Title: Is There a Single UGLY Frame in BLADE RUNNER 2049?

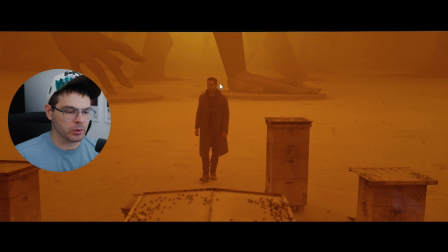8:10 They just put a lot of orange into it with DaVinci Resolve, but that is not how Roger Deakins likes to work. He likes to get the color on set as close as possible.
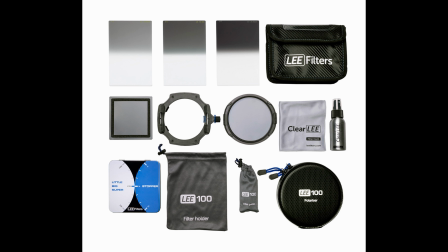8:19 And the way they did that for these scenes, I believe, is that they actually just used a filter pack in front of the camera lens that Tiffin had made for them.
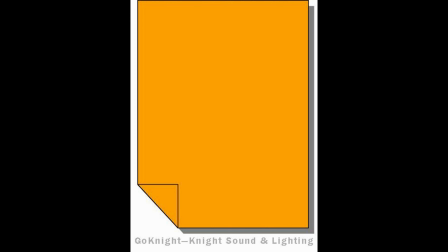8:27 In this case, it was a combination of Lee 790 Moroccan Pink and 105 Orange that gave it this overall orangish red look.
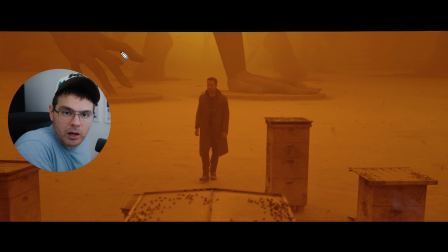8:35 Now, obviously, some color grading was done as well. It didn't look exactly like this when it came out of the camera, but I think a good principle for beginning cinematographers to try to take to heart is to try and make it look as close to the end product as you want it to on set,
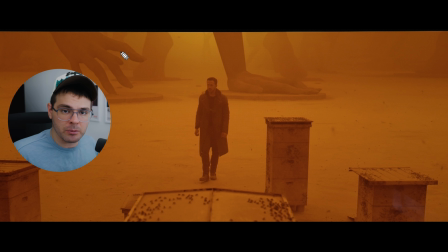8:49 so that you don't have to fiddle with it as much in post-production, and so that it just looks better, because the more digital effects you apply to the image, the worse it's probably going to look.
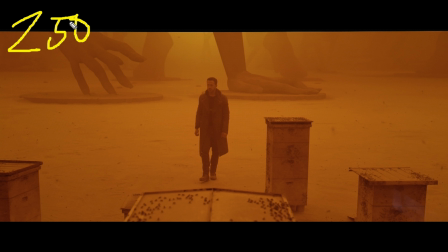8:57 As far as how they lit this scene, I believe they had 250 space lights mounted to the ceiling up here. They also had 20 maxi brutes that were gelled with green that gave it a highlight in the sky, and I believe that you can see that the color actually does change from this shade of orange to this more
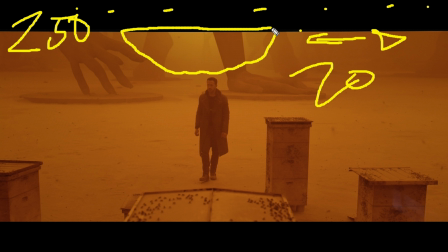9:16 bright little greenish highlight right here in the atmosphere. And I think that's what's going on, is the maxi brutes are gelled with green and creating a different kind of color in the atmosphere.
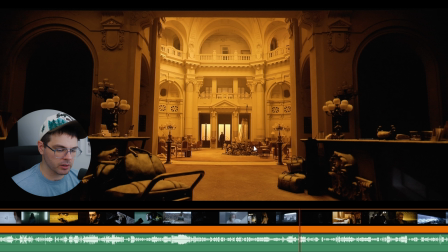9:29 Really cool though. 1, 2, 3. Yeah, gorgeous. This is inside the building that he is walking to in the previous shot. And so I believe that this is actually not a set.
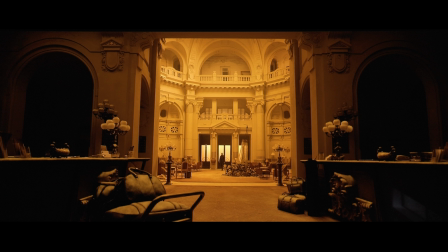9:37 This is actually a practical location, which is a old stock exchange building in Budapest. And they shot a lot of shots in this location, so what they had to do actually was blast 18K HMIs through these windows, and there were a lot of windows throughout the set that they had to do the same thing with.
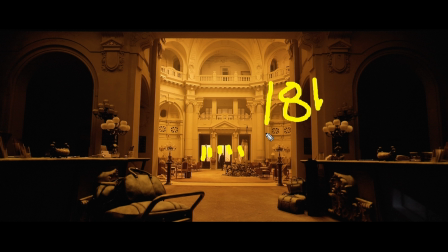9:52 And then they also had to gel these windows with kind of a reddish orange gel to match the color that is shown inside, because obviously the color of the daylight outside these windows is probably more blue, so they had to change that to more of a red orange look with gels.
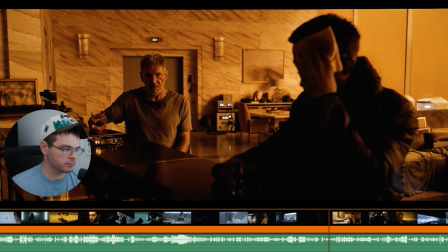10:07 Not ugly. 1, 2, 3. Yeah, gorgeous shot. So again, the way they are achieving the color in this shot is by gelling the light.
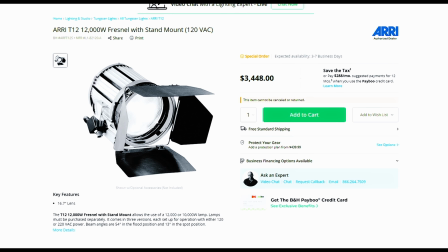10:14 Specifically in this scene, I think they have 10 T12s outside of the window blasting inside,
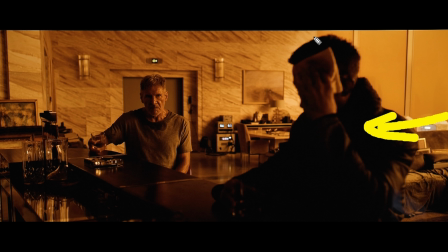10:19 and also 32 T12s gelled with a lighter amber hung from the ceiling, bouncing off a white piece of fabric that is spilling in just a little bit.
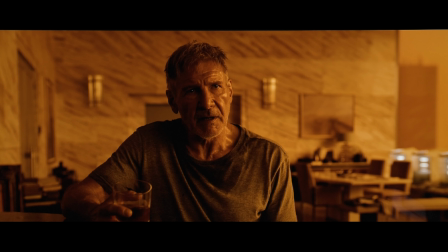10:29 If I go a little bit further, see if I can see out the window. Yeah, outside the window here.
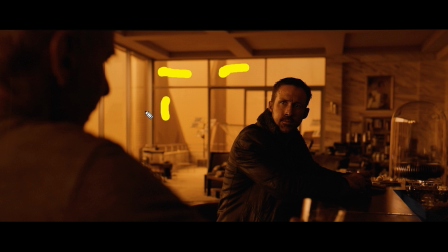10:34 Apparently this is a painted backdrop outside here that is being lit with 75 2K Blondie lights.
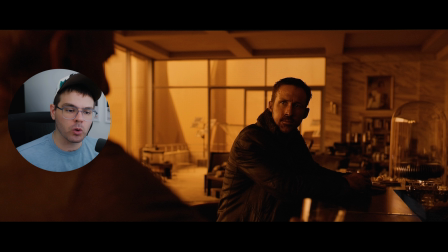10:42 So here again, we have them opting for a more classical, practical method for achieving things that would typically nowadays be achieved with CGI.
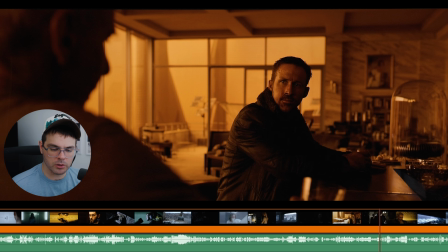10:49 And I appreciate that. Okay, not ugly. 1, 2, 3. Really cool.
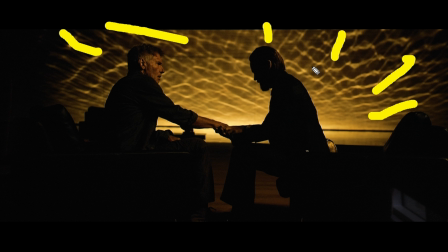10:54 The coolest thing about this set is the water patterns on the wall, and the way they are doing that is simply by blasting them with 10K lights and just hitting off the water,
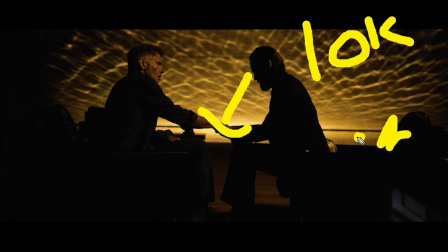11:02 and then they had wave machines off to the side that would create a little bit of ripple effect in the water, and that would obviously make the light bounce off the ripples and reflect onto the wall.
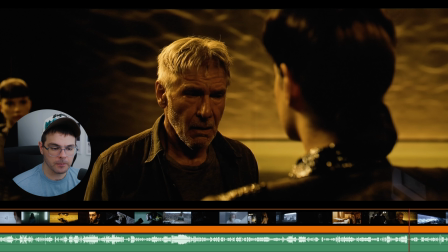11:12 Very cool way to add texture to a scene. 1, 2, 3. Yeah, this is a really nice shot too.
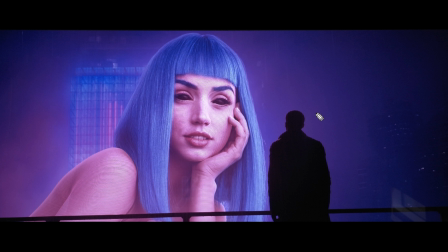11:18 I believe that this image of Ana de Armas's character was actually shot beforehand, and then this image was actually played on a big LED screen.
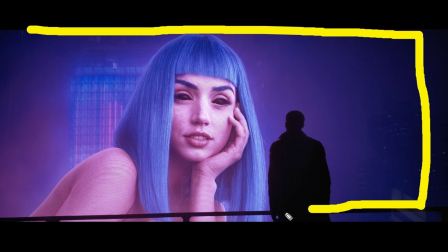11:26 So apparently they had a 40-foot by 30-foot LED screen in front of Ryan Gosling's character right here that was actually playing this footage on it,
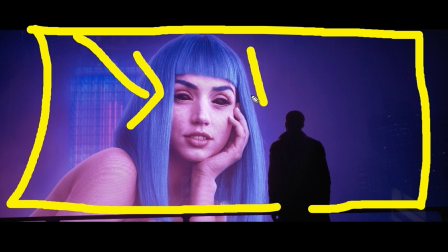11:34 and that created a light cast on his character. Let me see if I can find what his character looks like.
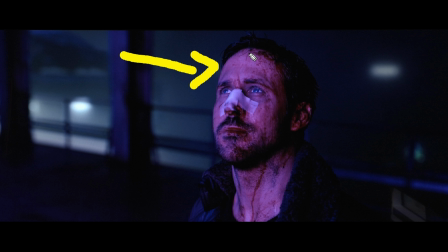11:39 So yeah, here we can see that the light on his face is primarily this pinkish purplish color, and that is because they were actually playing that pinkish purplish color on the LED screen that was in front of him.
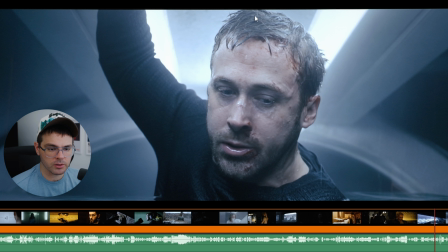11:49 They weren't using typical lights. And it looks really nice. 1, 2, 3. Yeah, that's a cool shot.
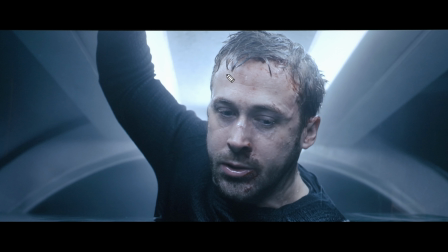11:54 I mean, it might be my least favorite shot we've seen so far, but it's nice. It's primarily being lit with these embedded LED tubes that are coming from the ceiling. That might be all that's lighting it, honestly. I'm sure the LED tubes extend in front of him and then are lighting him from more of the front, creating the shadow on his face.
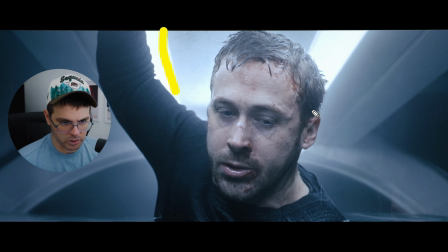12:11 It's more of a flat looking lighting situation, but it's not bad. It looks pretty good for the situation that he's in. Let's go back a little bit. 1, 2, 3.
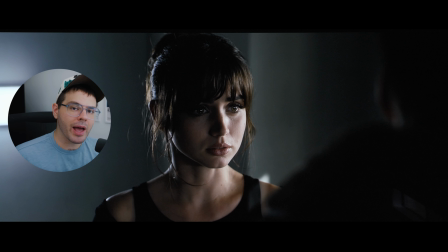12:21 Just study Roger Deakins close-ups if you want to learn how to light a good close-up, because it is very well lit.
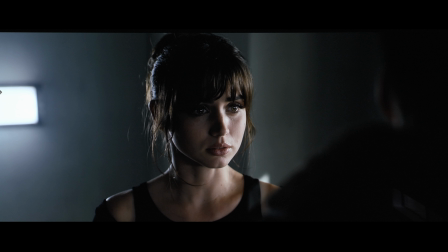12:28 Look at this. Again, we see something that I have repeated in these videos multiple times, and that is a pattern of light to dark, light to dark. Here we can see that the image is light over here, then it transitions to dark,
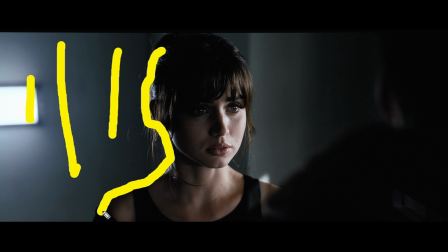12:41 then we have light on her hair that is separating her from the background, her edge light, then we have dark on this side of her face, then we have some light, then we have some dark from her nose shadow,
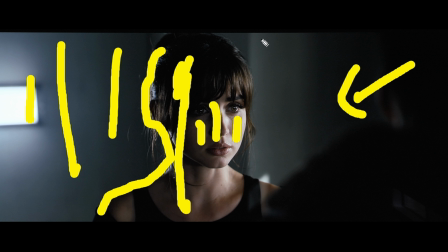12:52 then we have some light from the key light on this side, then we have some dark in the shadows on the wall right here,
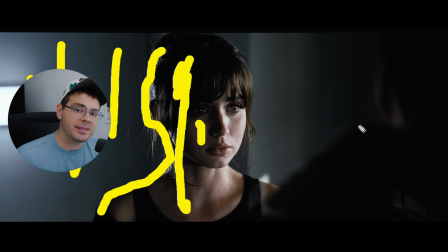12:58 then we have light, and then we have dark again. This creates an interesting image because it creates depth and contrast.
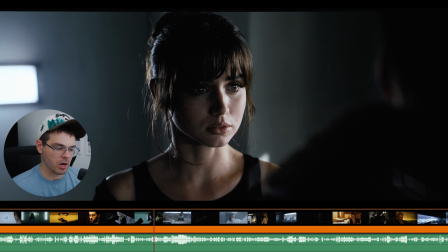13:05 Also, it doesn't hurt that your actress is Ana de Armas. Very nice shot. 1, 2, 3. Wow.
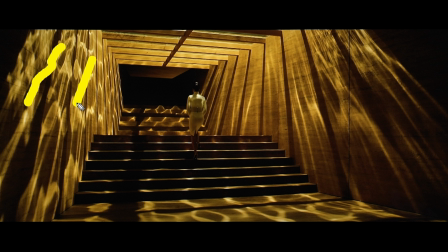13:12 I'm guessing that the way they achieved this with all these water patterns on the wall is they actually had water up here above the actors,
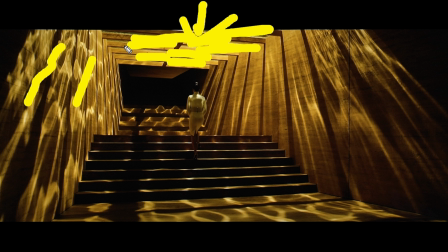13:20 and then they were just blasting lights down through it, and again creating a ripple effect with a wave machine through the water.
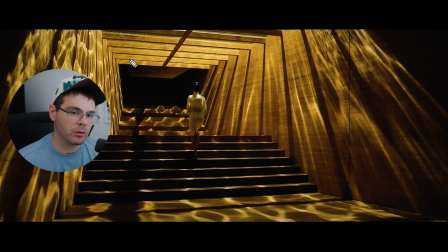13:27 And that's amazing. You know, I can't do that. I don't have the resources to do that. I wish I did.
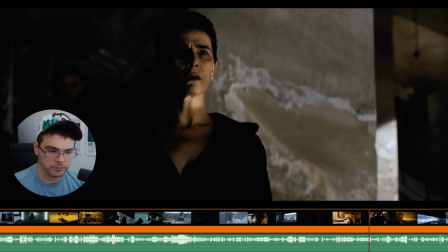13:32 Not ugly. 1, 2, 3. Yeah, that's nice. I like that.
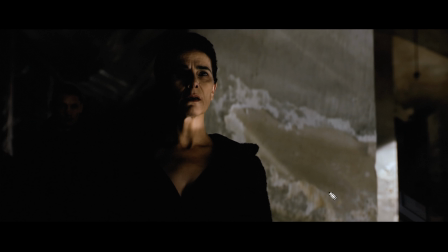13:37 A lot of uplighting.
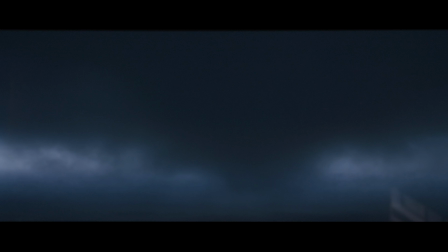13:38 Uplighting is just when you light from below, which can create kind of an eerie, spooky look, but I think it also creates kind of a futuristic look as well. You will see that a lot in the original film if you watch it again. A lot of uplighting. Not ugly at all. 1, 2, 3. Yeah, that's cool.
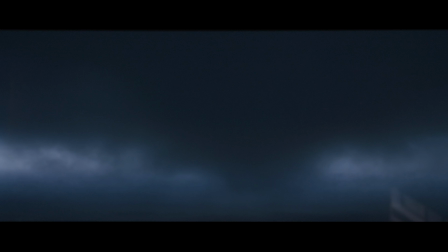13:57 Nice silhouette caused by the LED tubes in the spinner. Not ugly. 1, 2, 3. What is this? Yeah, I'm gonna have to say this individual frame is ugly because I wouldn't hang this on my wall, but that doesn't mean it's not a good shot in its context.
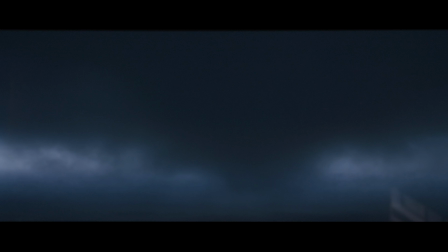14:14 Here's the shot in its context. But the name of this game is not Find the Ugly Shot, it's Find the Ugly Frame, and we found the ugly frame.
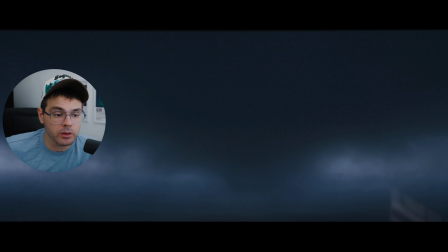14:21 So there you go. Next time, I will be going over the original Blade Runner, so subscribe and come back for that one.